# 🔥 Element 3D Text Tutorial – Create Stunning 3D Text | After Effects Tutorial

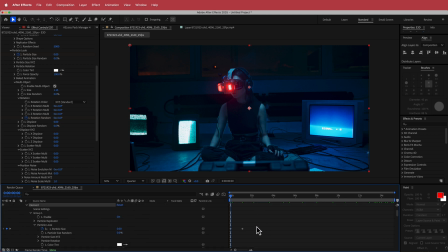8:16 So the next thing that we need to do is we need to make sure that we easy ease these keyframes.
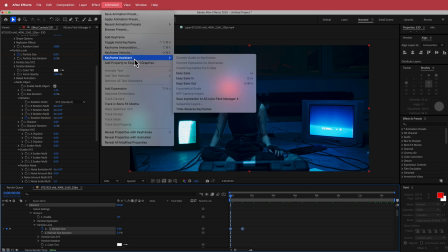8:22 So if we go animation and then we go keyframe assistant, easy ease.
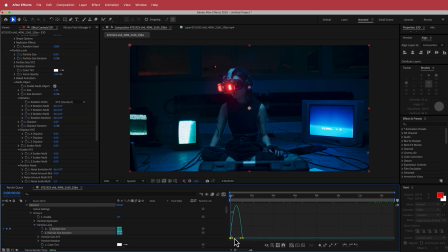8:26 Then I'm going to go to the graph editor, and what I'm going to do is I'm just going to grab that first point and that second point.
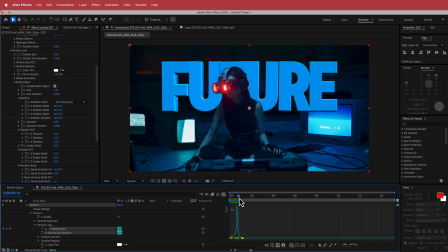8:32 And now we're going to have a bit more acceleration. So it's going to really punch in and then it's going to do its thing.
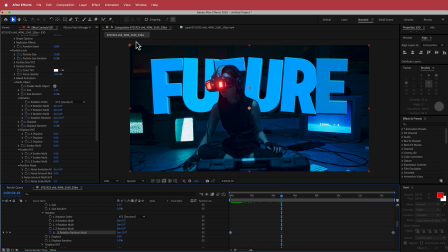8:39 And we're going to do the same for the other keyframes as well. So we go to animation, keyframe assistant, easy ease. We're going to use the graph editor, but this time I want all the motion to be the other side.
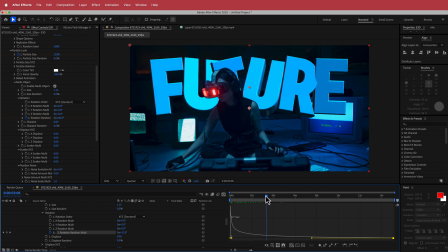8:52 So it's really going to kind of fly in. And then it's going to kind of slow down and, keep going like that.
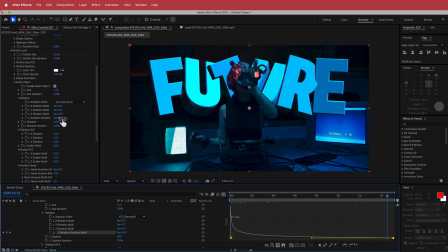9:00 And if that's twisting too much, you can always adjust that rotation.
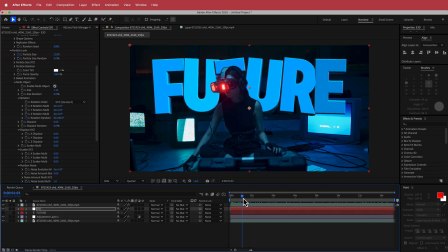9:04 Cool. So now that's pretty much finished. Now, to make it look a little bit better, what we can do is we can add motion blur on that layer. So when it comes in, there's a little bit of motion blur, and that looks pretty cool. The final things we're going to do to dress this up is we are going to add an adjustment layer.
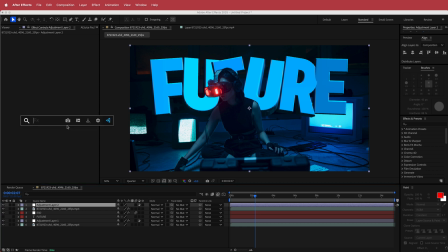9:23 And inside this adjustment layer, I'm going to add some Lumetri color. And inside of Lumetri color, I'm going to change the creative options.
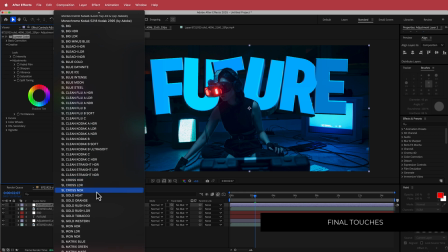9:33 And I'm going to go down and I'm going to be using the LUT that I've been using in the last couple of videos, which is SL Gold Rush.
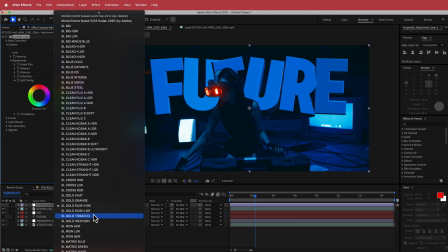9:41 And there's two different versions. There's a HDR as well as an LDR. So you can play around to see which one you like. I think HDR is a bit better, but what I'm gonna do is I'm just gonna bring down that value to maybe something like 60.
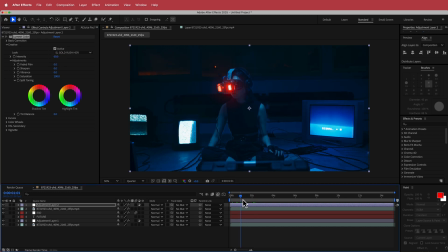9:57 So now there's a more uniformed color on everything.
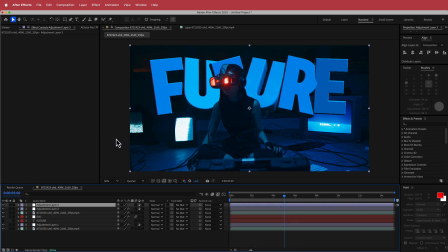10:01 And the final thing that I did in here is I added another new adjustment layer and I just added some noise. So if you bump the noise up to about 10%, now it all kind of ties together and that's about it.
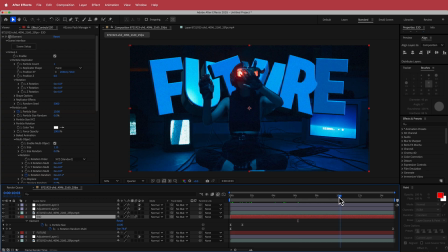10:16 The only other thing that I did here is I added an outro animation for the text. So I just copied the text and I put that point there and I also put the beginning point there.
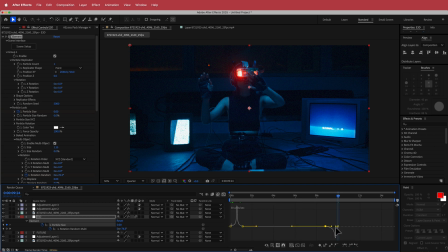10:29 But then what you need to do is you need to go into the graph editor to do the same thing that you did on the other side.
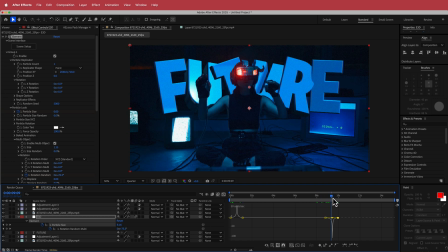10:36 And then the text will now kind of zip out. So yeah,
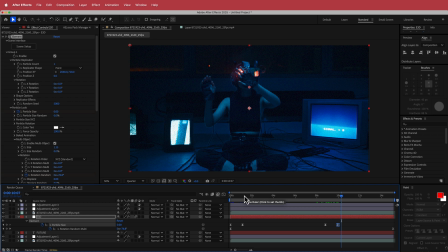10:41 so that's about it for this quick tutorial on how to use Element 3D
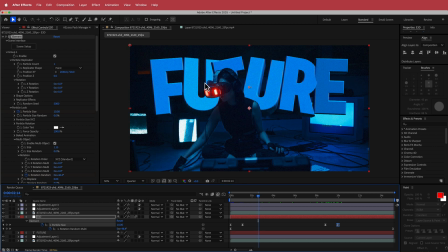10:46 to get some really cool text and how to do a bit of rotoscoping in After Effects. So anyways, guys, thanks for watching. I hope you learned something and I'll see you guys in the next video.